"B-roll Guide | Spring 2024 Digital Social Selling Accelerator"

So the key here is to grab a lot of B-roll footage, but if that B-roll footage isn't any good, it isn't usable, then what's the point? This method requires that you're consistently able to shoot high-quality, good-looking footage. So here's a list of tips that I've found that help you do that. Number 1, and possibly most important, location, location, location. When you're going around pointing and shooting B-roll content, you're not able to control environmental factors in the same way if you were setting up a longer shoot. Most crucially, lighting and backgrounds. So make sure to choose a location in which these factors consistently work in your favor.
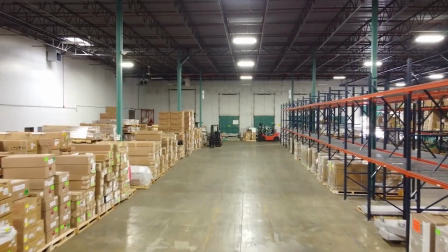Of course, depending on the kind of client you're working with, you won't always have control over this. But when you do get to choose your location, make sure A, it matches the theme of your client and what they're talking about in their videos, and secondly, try to choose somewhere with good lighting.
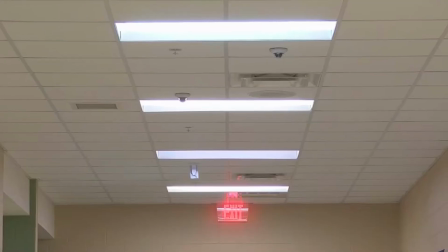For this, I recommend avoiding super bright overhead lighting, as well as places that are just too dark.
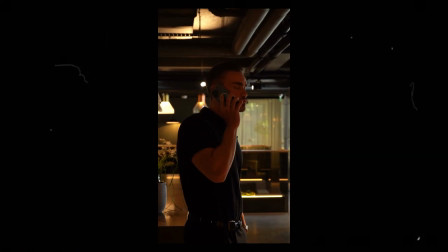For example, take a look at this clip. This is one of those random filler clips I took of my client between talking head shoots.
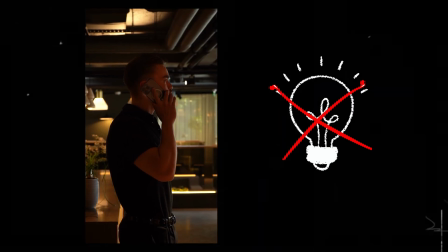Now, I have no lights on him, but because of the color and angle of the lights at our location,
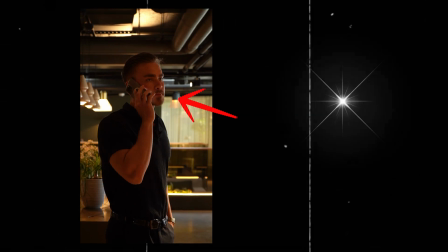in addition to a little bit of rim lighting coming from a nearby window, we're able to get this clip that looks like it's straight off of a movie set. Now, on the topic of lighting, let's talk about it real quick.
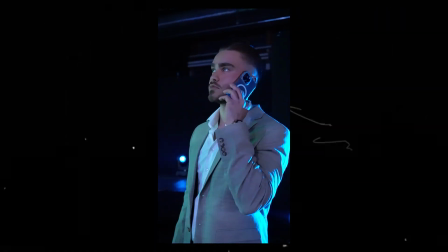Lighting is probably the most important aspect in making your clips look professional and cinematic, hence the emphasis on it when talking about location.
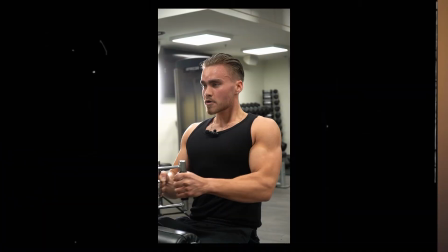Now, if you are fortunate enough to be using an external light source when shooting, here's a couple of things to consider. Firstly, getting good lighting in your scene is not just about flooding your subject with as much light straight on as possible. If the lighting of your environment isn't sufficient, you may be left with no options.
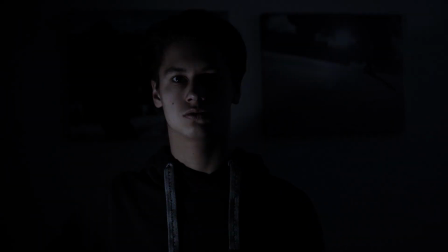Now, when lighting up a subject, you can try light from different angles to get different effects and moods. The basics of lighting angles are pretty simple, but you can get very complex as you go along.
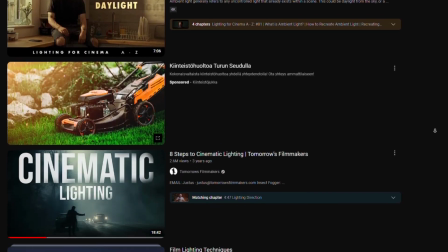So it's worth checking out some YouTube tutorials to get down the basics, especially when it comes to lighting up human faces. But my number one quick hack for using your lighting for maximum effect when you're shooting your B-roll content is don't neglect rim lighting.
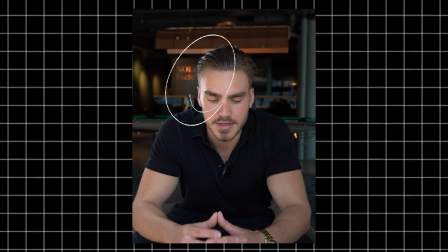Rim lighting is when your subject is lit up from behind to give them that sort of glow around their rim, hence the name. This separates your subject from the background, giving you that illusion of sharpness and gives it that real cinematic professional look. If you have only one light with you,
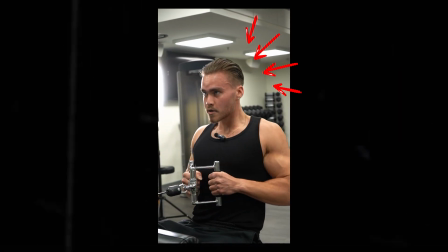it's often worth it to use your environment mainly to light up your subject and then reserve your light for rim lighting. This is again why your location is so important, because good lighting in your environment will afford you the flexibility to be able to play around with stuff like this. Tip number 3 is to give it some space. So one of the most common mistakes I see people making is
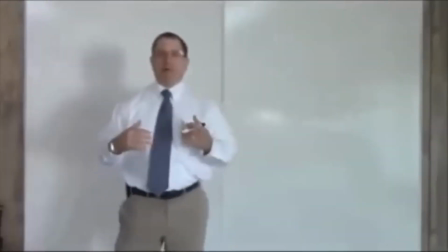consistently having their subject right up against a wall or a backdrop of some sort. This makes your image appear flat and just generally unprofessional.
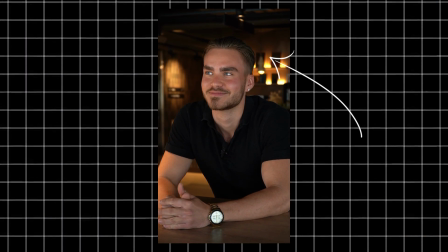So what you want to do is to have a good amount of space behind your subject so that on film they are separated from the background. This not only helps your viewer focus on your subject, but also makes your image appear clearer and therefore higher quality. This also helps by having your background out of focus and therefore creating that blurred background look, aka bokeh, which again makes your video look far more professional. To cap things off, let's go through some quick-fire tips on camera settings. Now, oftentimes, especially if you're shooting with a phone, you're going to be shooting automatic,
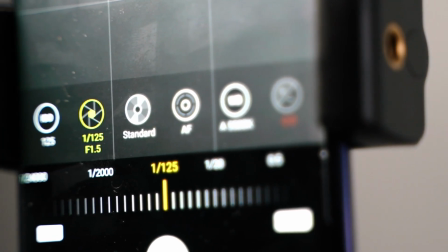and you might not necessarily be able to affect all of these settings, but these are still good things to keep in mind when filming. Firstly, white balance.